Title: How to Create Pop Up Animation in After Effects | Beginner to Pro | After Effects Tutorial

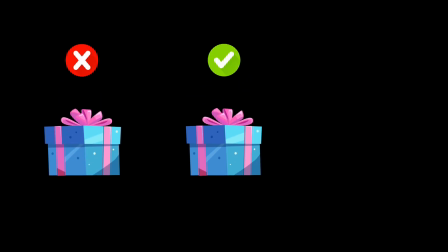This is a basic pop-up. This is a better one. And this is how you make it look professional.
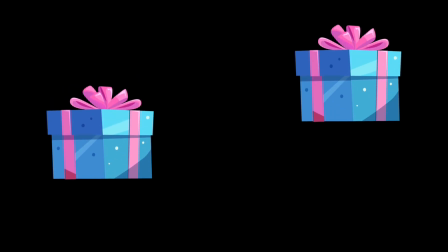In this lesson, I'll show you how to turn a simple object reveal into a polished
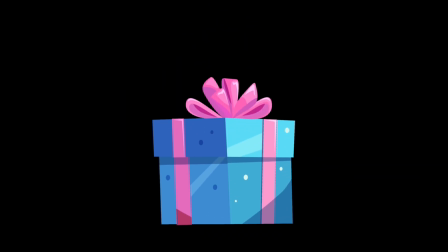pop-up animation with squash and stretch and a natural bounce effect. Let's jump in!
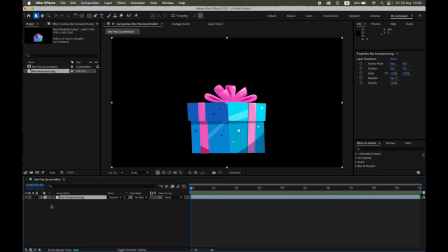First, import your illustration as a PNG with a transparent background. Place it on the timeline.
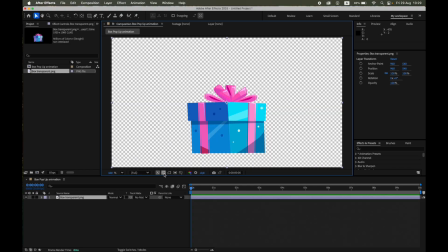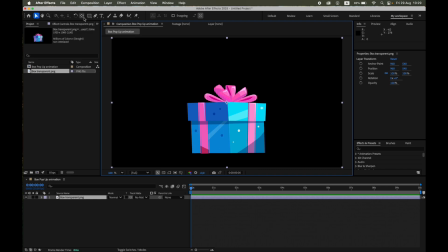Since we'll be applying squash and stretch, it's important to set the anchor point correctly.
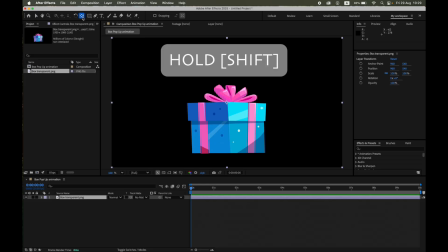Select the Pan Behind tool, hold Shift, and drag the anchor point down to the bottom of the box.
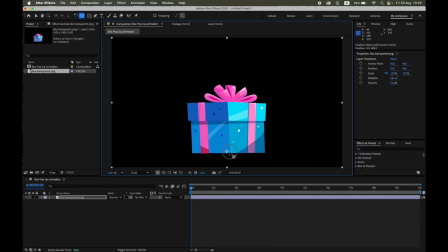This way, the animation will look like it pops up naturally from the ground. Now let's animate the appearance.
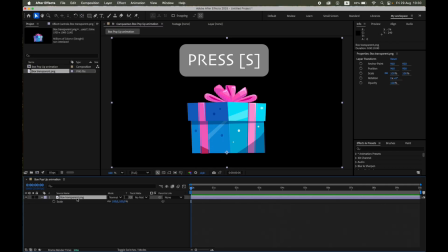Open the Scale property. Press S. At frame 0, set a keyframe at 0%.
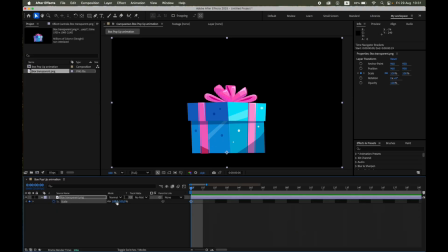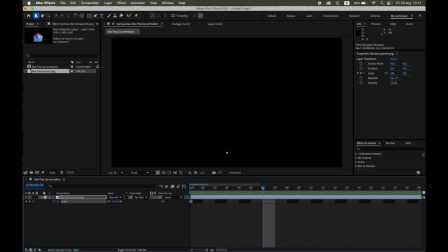Move forward 7 frames, set scale back to 100%.
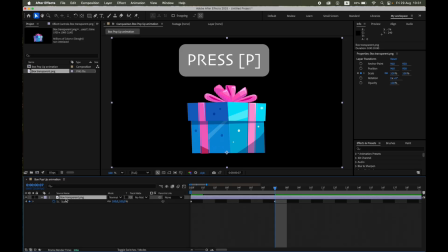Next, open the position property, press P.
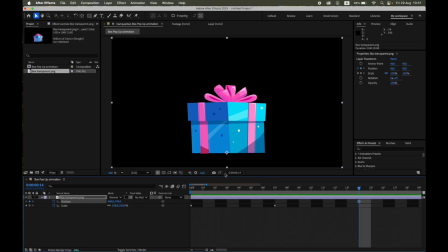At frame 14, set a keyframe at the current position. Go back to frame 7 and move the box slightly upward.
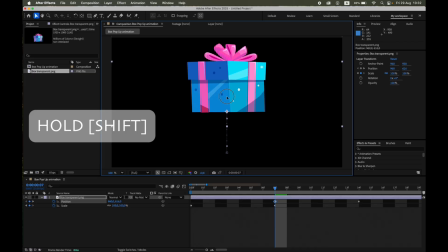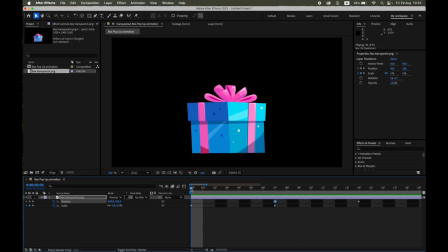Already you should see a nice motion. To enhance the realism, let's exaggerate the motion. On the last keyframe, frame 14, make sure Scale is at 100%.
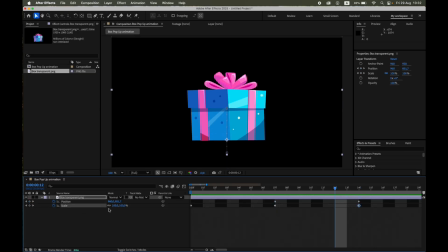Go back two frames, turn off the Constrain Proportions link, and set X equals 80%, Y equals 120%. This creates that quick squash and stretch effect, making the pop-up feel alive.
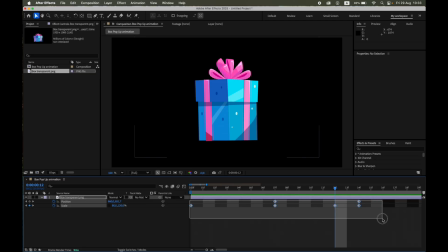Now select all the keyframes and press F9 for easy ease.
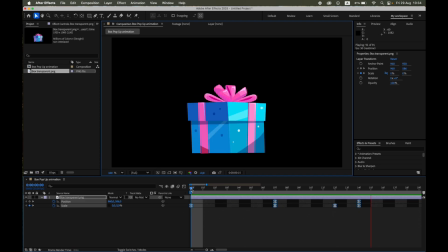Let's preview the result. Time to make it even more fun.
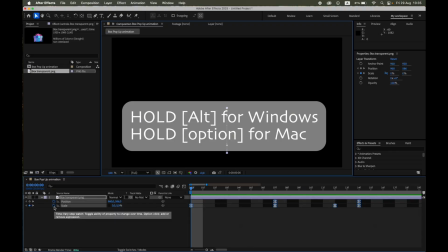Let's add a bounce. Hold Alt for Windows or Option for Mac and click the stopwatch next to Scale.
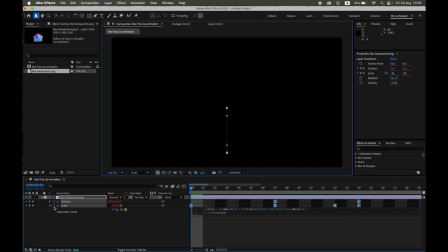Paste in the bounce expression. You'll find the full code in the video description.
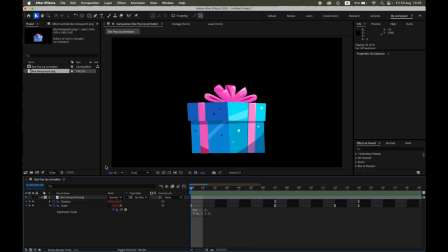Now, a quick word about the bounce expression.
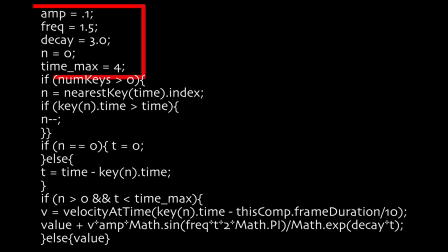At the top, you'll see a few numbers you can easily change. Amp controls how strong the bounce is. Bigger number, bigger bounce. Freck sets how fast it bounces. Decay decides how quickly the bounce slows down, and time max is simply how long the bounce can last after the animation.
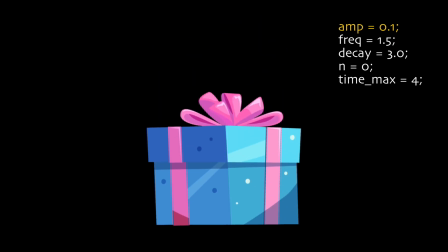So if you want a soft, gentle bounce, keep amp low. If you want a fun, cartoony bounce, raise amp and maybe freak. That's it! Just tweak these numbers until it feels right, and you don't need to touch the rest of the code.
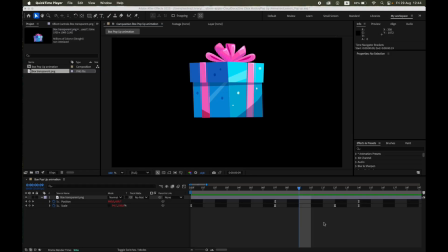To make the bounce more visible,
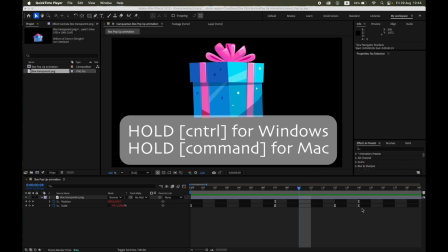select the last scale keyframe and make it linear by holding CTRL for Windows or CMD for Mac and clicking it.
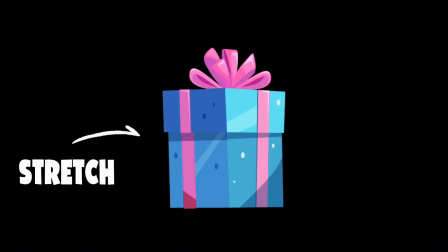And that's it! Press play and watch your gift box pop up with squash, stretch and a nice bounce at the end.
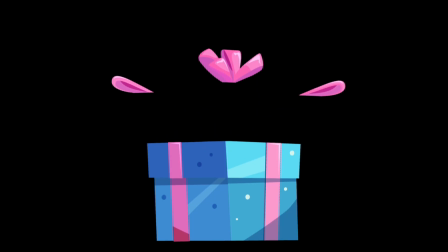Alright to make this feel more polished, split the artwork into four layers, the box and three bow ribbon parts.
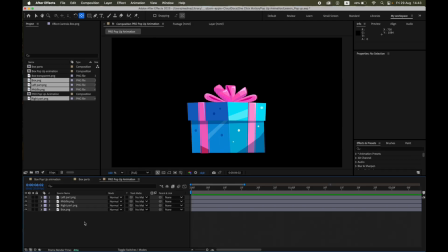All three ribbon pieces are parented to the box using the parent pickwhip. That way, the box drives the main motion, and the ribbons add nice secondary motion.
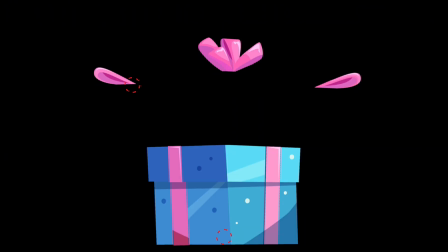First, set each ribbon piece's anchor point right where it would hinge in real life. This is crucial. It makes squashes look physically grounded.
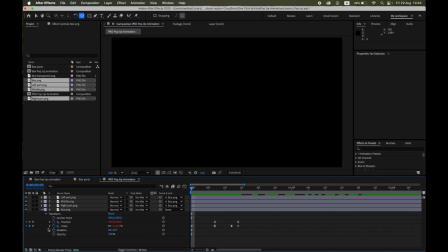The box layer keeps the main animation we already built, scale plus position, plus the bounce expression.
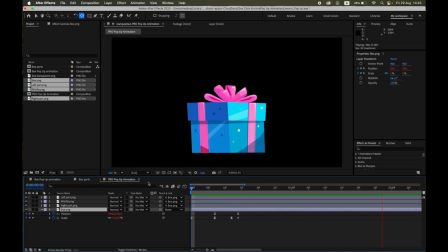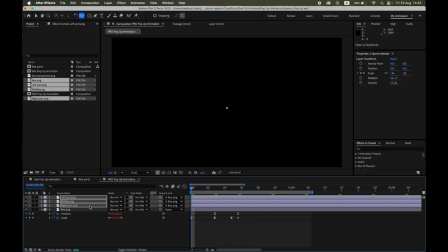For the three ribbon layers, copy the scale keys from the box but make small variations so nothing feels copy-pasted.
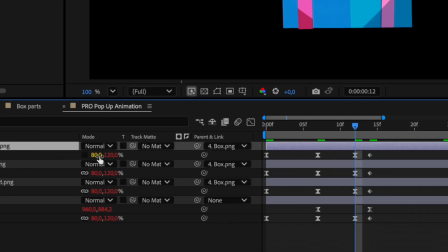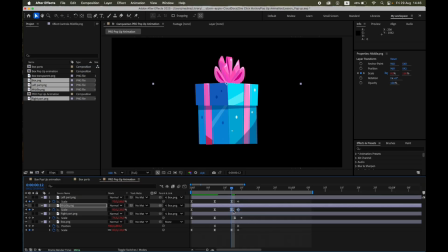Then offset their scale by 2 to 4 frames so they overlap the box motion and settle just after it.
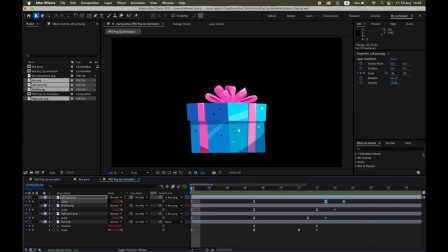That tiny delay sells the weight and flexibility.
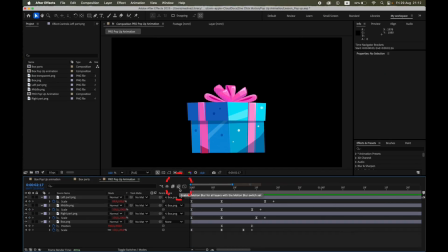Enable Motion Blur. That instantly lifts the quality during fast moves.
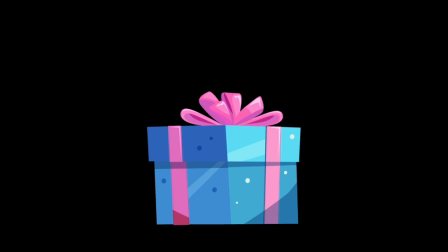The result is a pop-up that feels snappy, elastic, and handcrafted, without adding much complexity. If you found this tutorial helpful, don't forget to like, subscribe, and hit the bell icon for more quick and fun After Effects lessons here on One Click Motion.